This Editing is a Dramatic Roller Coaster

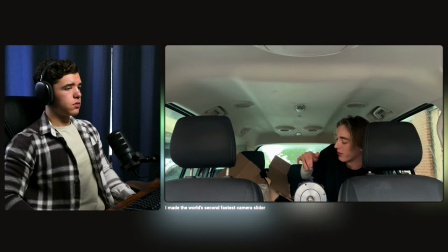741s Oh, oh it's beautiful though. Now to get that puppy on the slider.
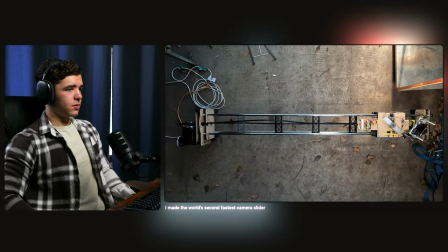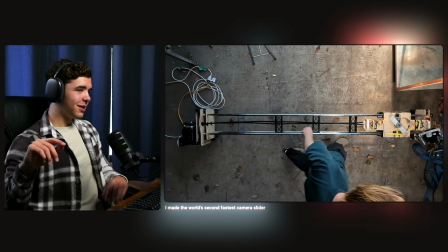752s
Man!
Well, I guess that shower curtain rails and MDF are not the best materials.
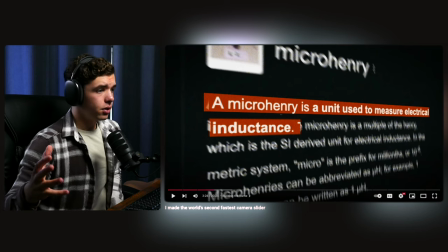758s
He did it again, he did it again. There's some effects in here that that's kind of just b-roll ish type of effects
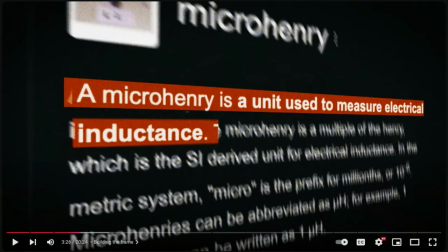765s
and I've definitely had my fair share of putting together these types of graphics
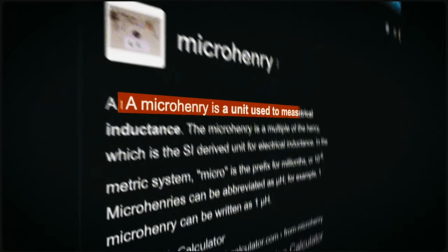770s
and stuff like that while editing but there's a highlight here that is I've
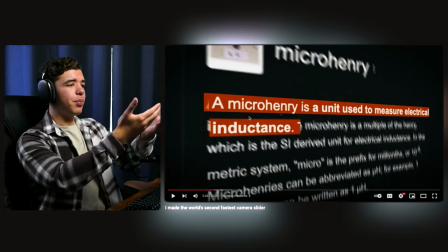775s
actually done this before as well it's separated from the the
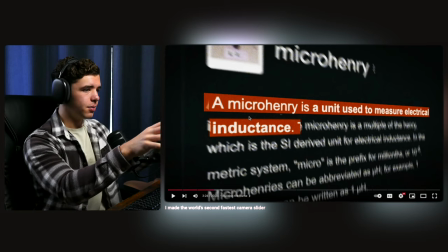780s
screen or however you want to say paper whatever it's highlighted and
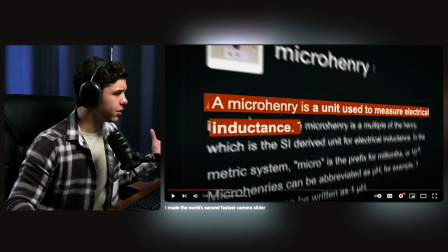785s
so kind of give it that effect I can see here there's there's some type of like film grain
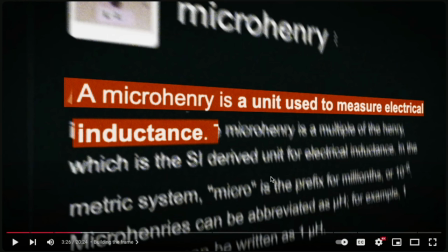790s
or noise over top and the rest is blurred out and
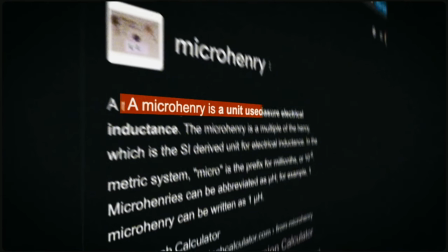795s
obviously you'll notice the way it's tracked it's separated so while the background
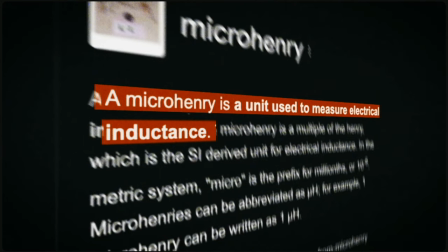800s
and everything is moving at the same pace you'll see it start to cut off different different parts of
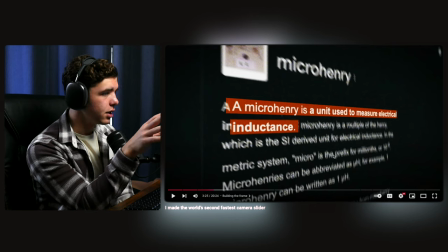806s
what's behind it like the letter a and and different stuff like that which gives you that depth when watching it.
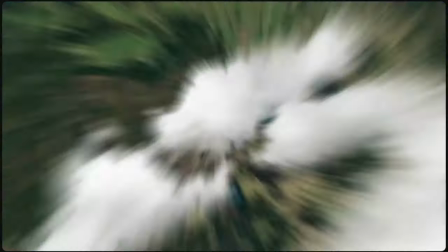813s
It's a pretty cool effect. I mean, the shot where it's Google Earth shown from the top back,
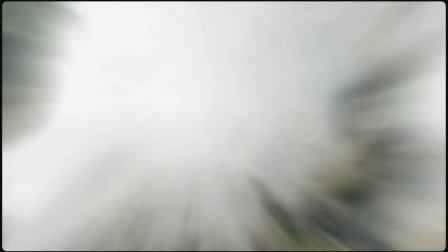819s
it's just a simple transition with blur over it that rotates as well.
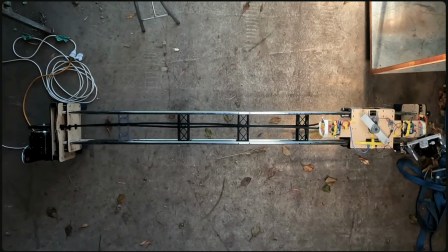And then of course, once again,
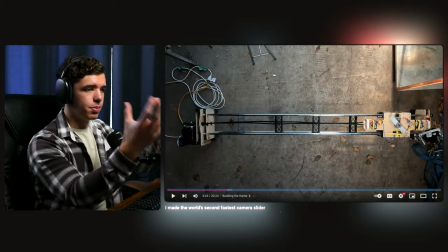833s
he's showing the faulty part of what he's building with the music completely cut, just showing what's wrong with it. And then he picks it back up with another track explaining that he needs to work more on it.
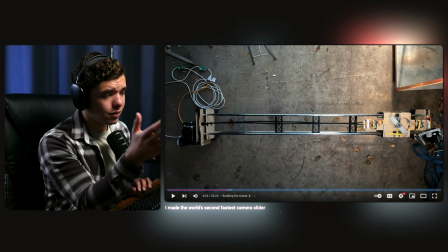847s
I wonder how many times he's gonna do that. I wonder if there's a there's a thing going on here.
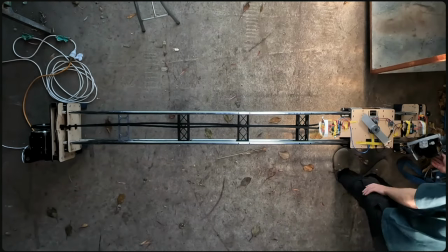852s
Let's find out.
Well I guess that shower curtain rails and MDF are not the best materials for building a camera slider out of.
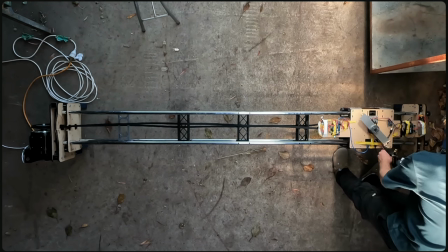859s Who would have guessed?
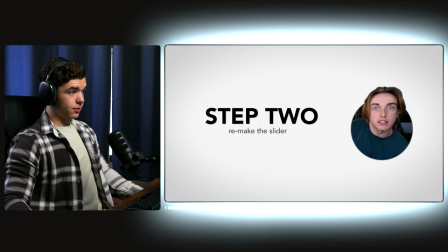864s Well good news the motor has more than enough power.
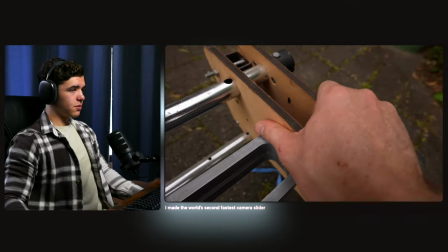867s Our new problem is when we try and tension the belt the MDF ends just warp and we can't get the belt tight enough and the belt ends up just slipping on the pulley and that's why we were seeing the crashes.
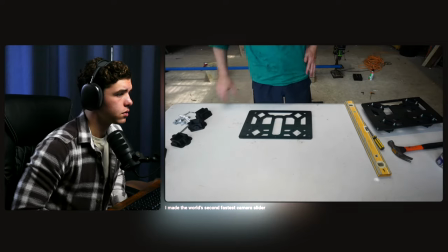875s So to fix this warping, I had the new ends cut out of 6mm steel. Our other problem was the joint where the shower curtain rails met the MDF was nowhere near rigid enough.
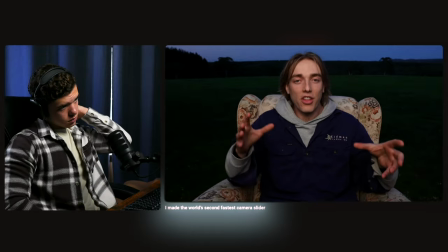884s And as a result, whenever the slider would move, the whole thing would just like wobble and walk its way around.
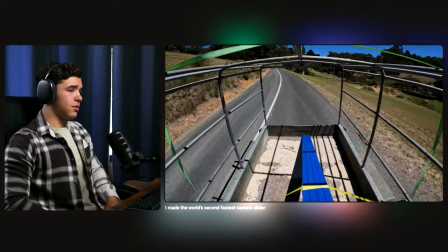889s So I thought it would be a great idea to make the rails out of steel as well. That way I could weld the whole thing together and it would be perfect with no drawbacks at all.
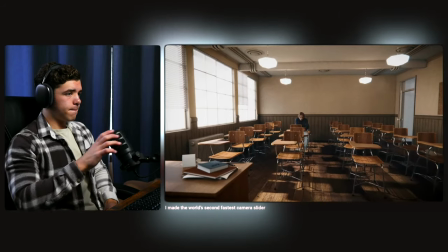897s Now, just a quick catch up for anyone that doesn't know much about welding, and Henry, Please listen up here. Welding is a process where things get so hot that metal melts.
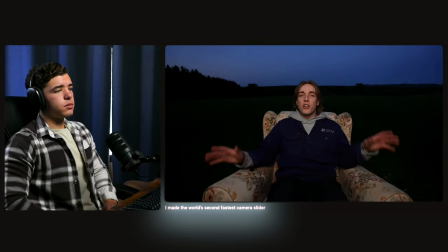905s Okay, cool. Glad everyone heard that. Let's get into it
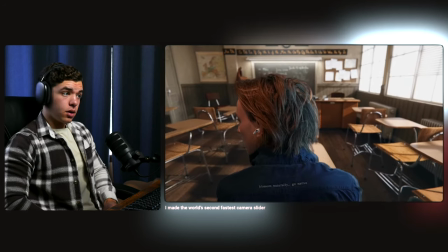Yeah, another subtle thing that was added or intentional I would assume is Whenever it breaks once again, it's on beat so it hits the slider hits as soon as the beat hits A simple effect,
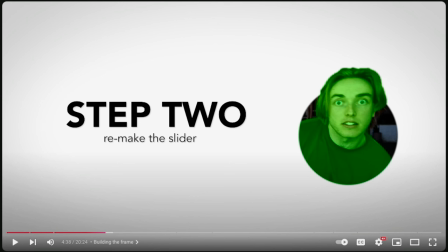933s
he just rotoscoped himself out here and then cropped it. As far as pacing goes, it stayed the same, except for when he went into this classroom shot here.
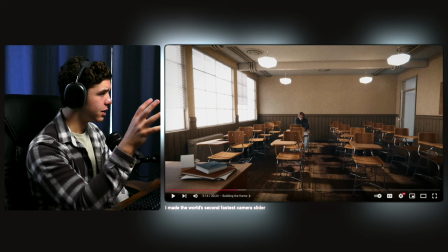943s
And there are some subtle effects that's going on that are pretty interesting.
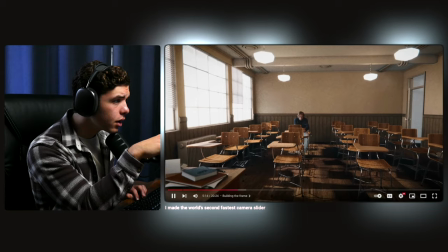948s
It seems like in this whole scene here,
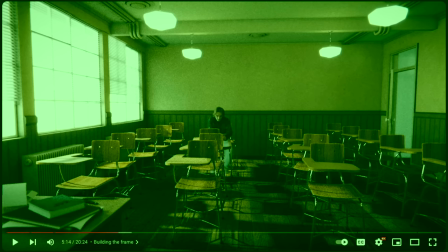953s
the background has film or noise over it, but he doesn't on him. And you'll really notice it in the next shot behind him.
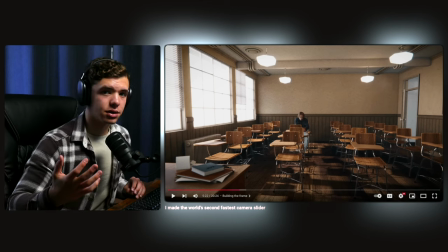961s
There's a riser that keeps going, which is obviously building tension and stuff, which gives it that up and down, up and down. So it's not just the same beat going over and over, which gets, you know, repetitive sometimes if you do it the wrong way.
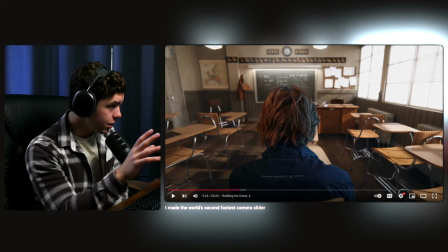978s
You'll really, really notice here simply he just
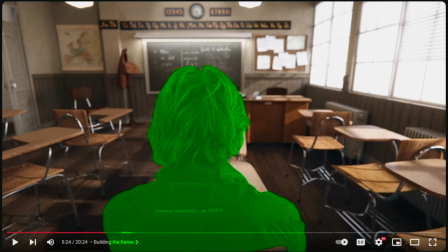982s
rotoscoped himself out here and then made the background and added the noise and blur and stuff like that.